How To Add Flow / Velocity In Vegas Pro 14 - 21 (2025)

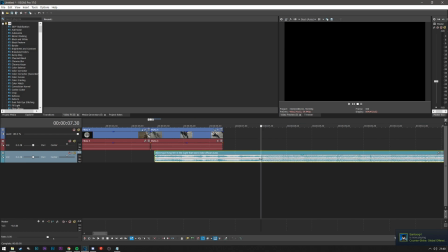you can find the bass on the waveform by it's mainly the most squashed together but highest peaked waves most people tend to mark them with markers by pressing down like so just
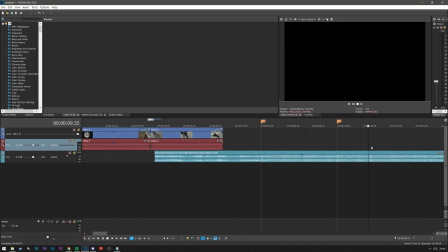so you know where that is and that's a good guide but I find that a little bit distracting so I don't really tend to do that often right anyhow so
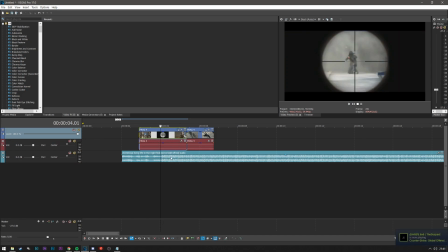you're gonna wanna just time this and it's not about timing at all it's all gets to the velocity part so to do the velocity you want
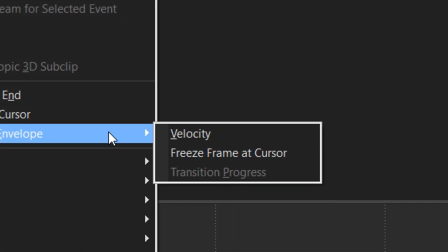to right click the clip head down to insert remove envelope and then click on velocity it's that easy
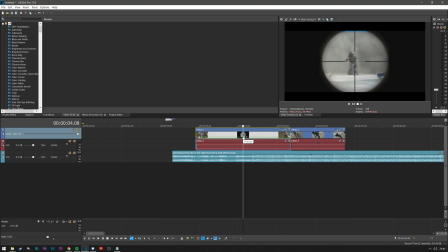so now it will automatically be set at 100 speed or velocity and this is the part where this
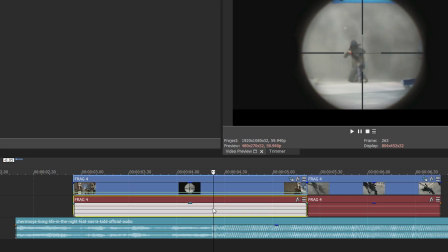is the fun part where you get to play around so normally before the first bass drop which is here in this case i will place a marker just so it's easier for you to see
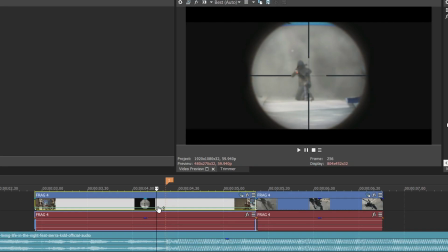uh you want to normally i generalize by sort of the length of the timeline
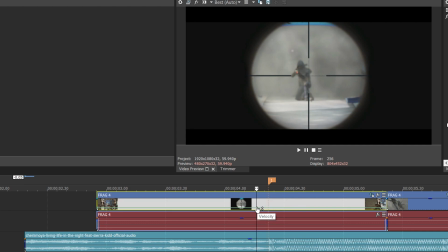and sort of the time that the clip takes before the drop if that makes any sense before I place a key point but you can literally do make one by double clicking on the velocity line which is the
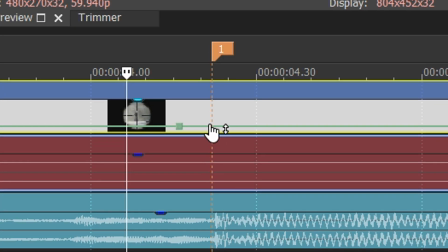green line so you place one before the marker the base drop and then you place one on it and then one sort of the same distance
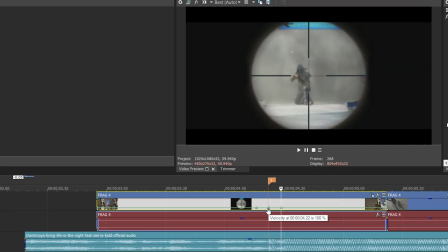in the front now what you do with these ones is pretty much nothing the one on top you want to set to around two to three hundred
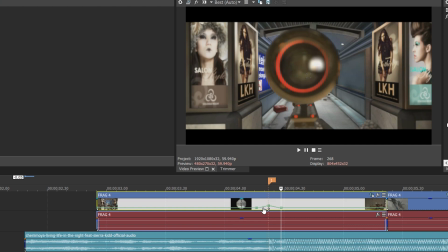I normally set to 300 because it's it gives it the most sort of oomph.
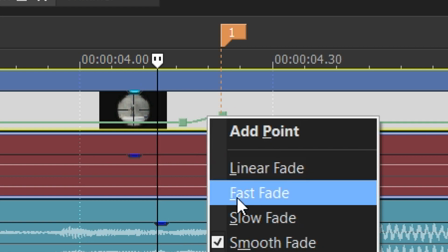Now what you want to do with this sort of connecting line is go to slow fade and the other one set
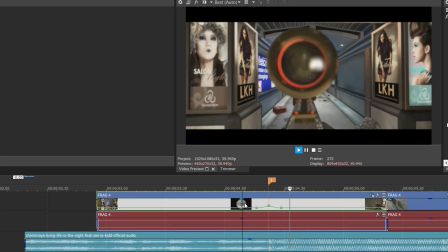as fast fade and now you might not see much difference there because
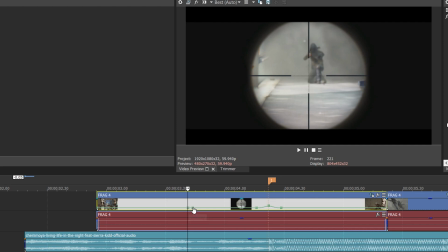the video is playing a hundred percent. Say if you were to set it to half velocity which is 50% so before and after you see the difference now the problem I have here is
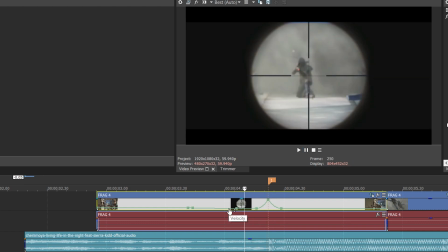yeah so basically the slower the video is the more you have to play around the velocity so my case as you saw there if I set it to 300 it won't do anything it will simply speed up the time it takes this guy to scope in so what I do to fix that
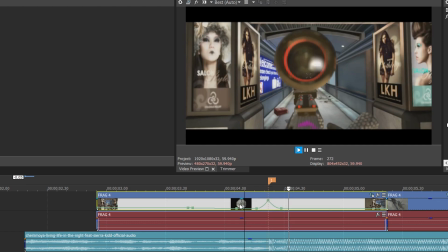is I raise the velocity until you're happy
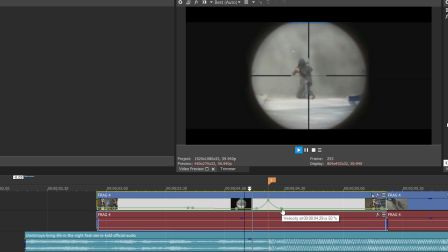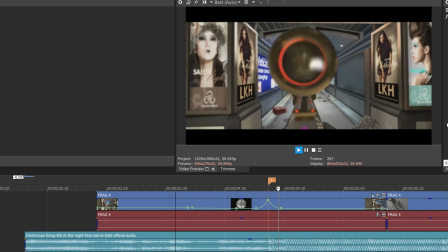so this is how it looks but
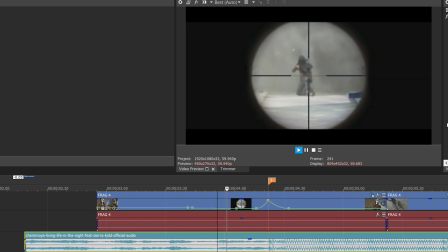if you want it to look a little better you can drag this out a little bit more so it really gives it that sort of boost when you shoot and
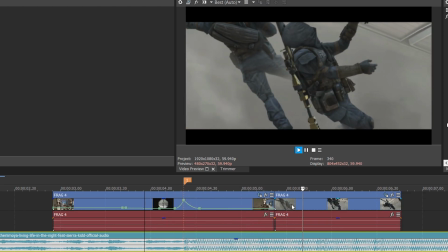now obviously you're gonna want it to flow into the other clip so
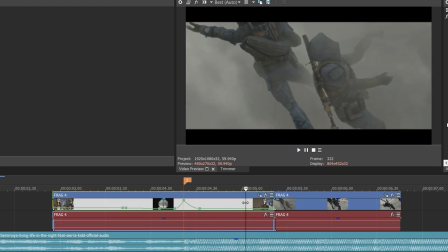you find the part where you want to switch the clip and I'm thinking this clap here so
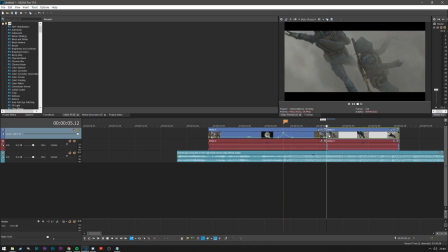I'm going to cut that part out add that part in do the same for this part add velocity
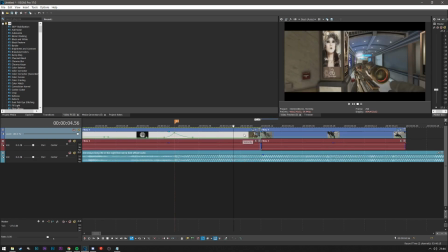okay now before we do that on the other clip you want to go a couple keyframes before so if you want to do it precisely just go one two three four five six seven eight that's normally the optimum one and then you find the
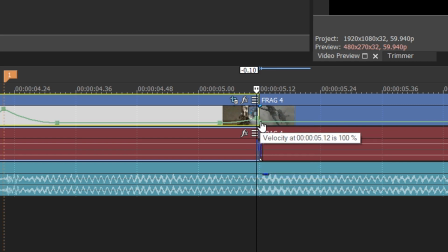first keyframe you set that to 300 or whichever specific number but make sure to remember it set it to slow fade and on the first clip the very first keyframe you set to the exact number you set the other keyframe to which in my case was 300 and then again
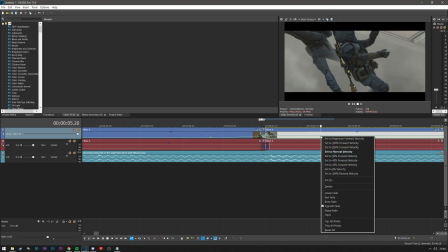you go one two three four five six seven eight keyframes out and set it back to whatever the hell it was in my case is 50 and then you
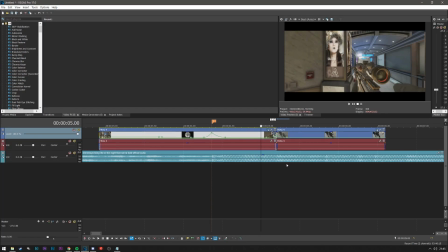want to fast fade that just it's exactly if the actual initial shot so this is how it will transition you can see how it sort of warps quickly
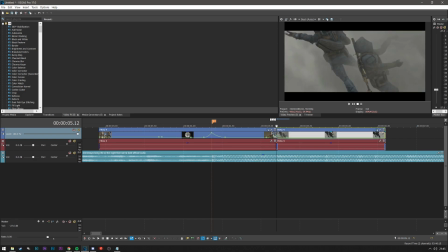it goes quickly but it stops but in this case I might want to raise that a little more so that not too much and extend that a little bit more this is the fun part because you can really play around with this and
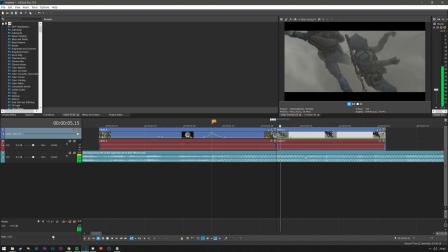then you want to find the other bass part which is here and do the exact same thing you
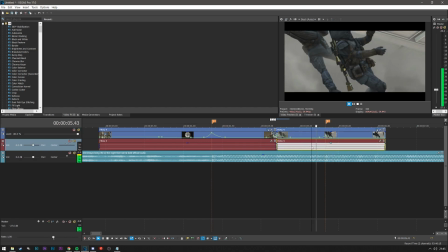see so
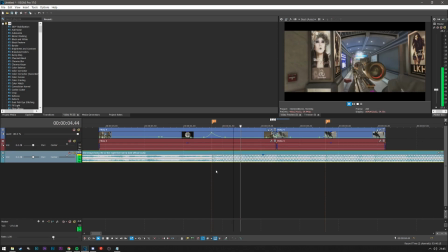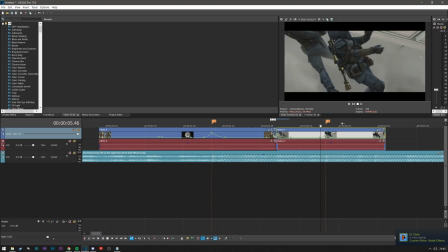it does a sort of jitter and what you can do to give it a more not sort of glitchy instant effect is to drag out the
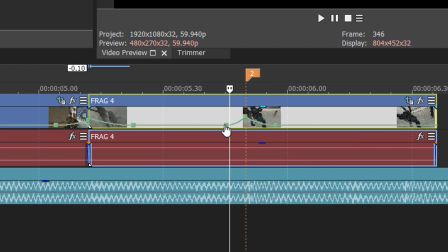after part sorry the before part um the
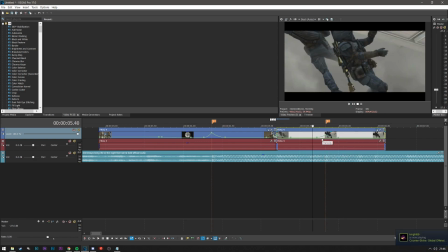more you drag them out the longer the effect will last so it looks a bit more smooth so you want to keep that so
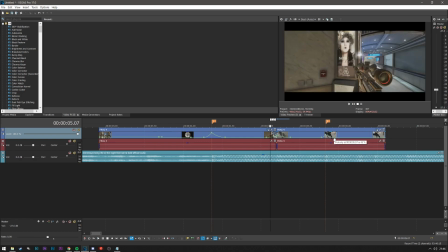if it's too sort of short together like it was initially like that it looks like
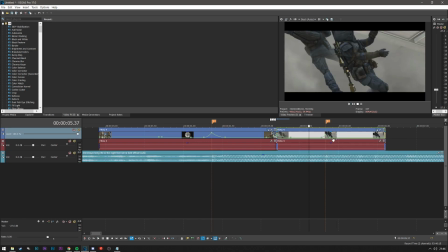just a really weird jitter which shows it doesn't look too nice so the more you drag it out the longer the actual velocity takes the smoother it will look so
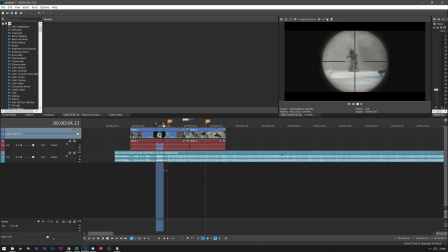that's pretty much it for that part you just want to highlight the part and it's actually quite useful for all of the new people.
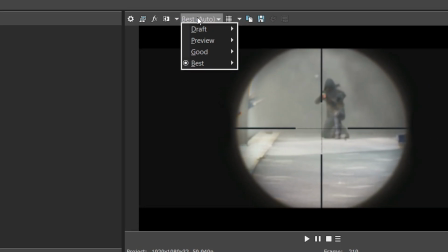When you are editing, if you don't have a good computer, the best setting to have as a preview setting is preview and auto,
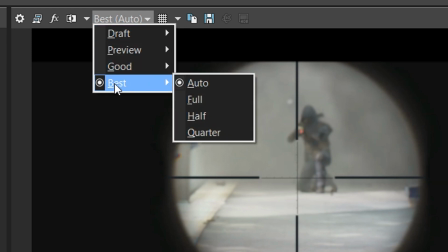good and auto, or best and auto. In my case, I can do best and auto.
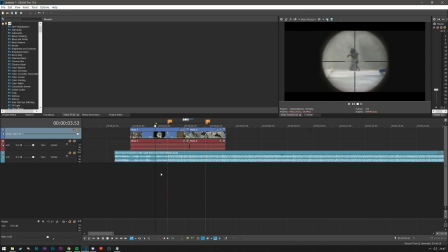To be able to pre-render and preview whatever you made, you just click anywhere,
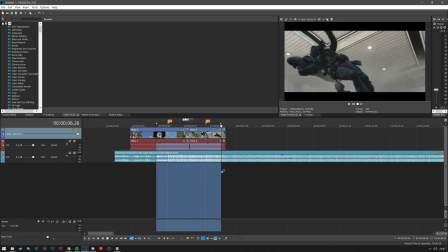drag and click, highlight with blue, and then press ctrl shift and b to pre-render.
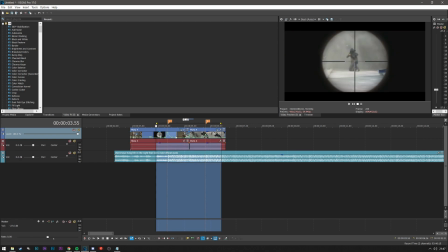You can do it a couple of times to make sure no clips are missed out,
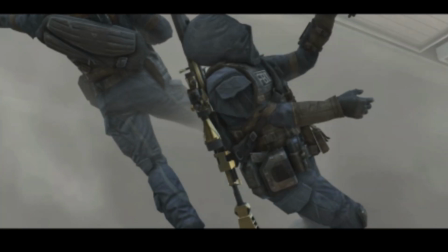and this is basically the finished product nice and simple wasn't too hard
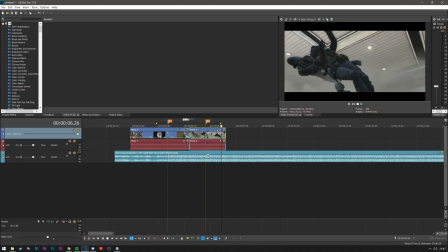in the following videos I'm going to show you how to add how to sort of make this look
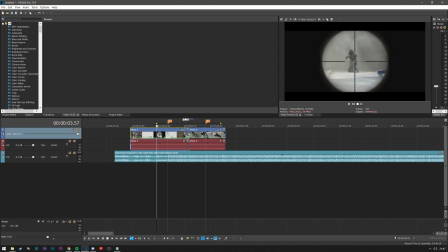a lot better anyhow thank you for sticking around see you in the next one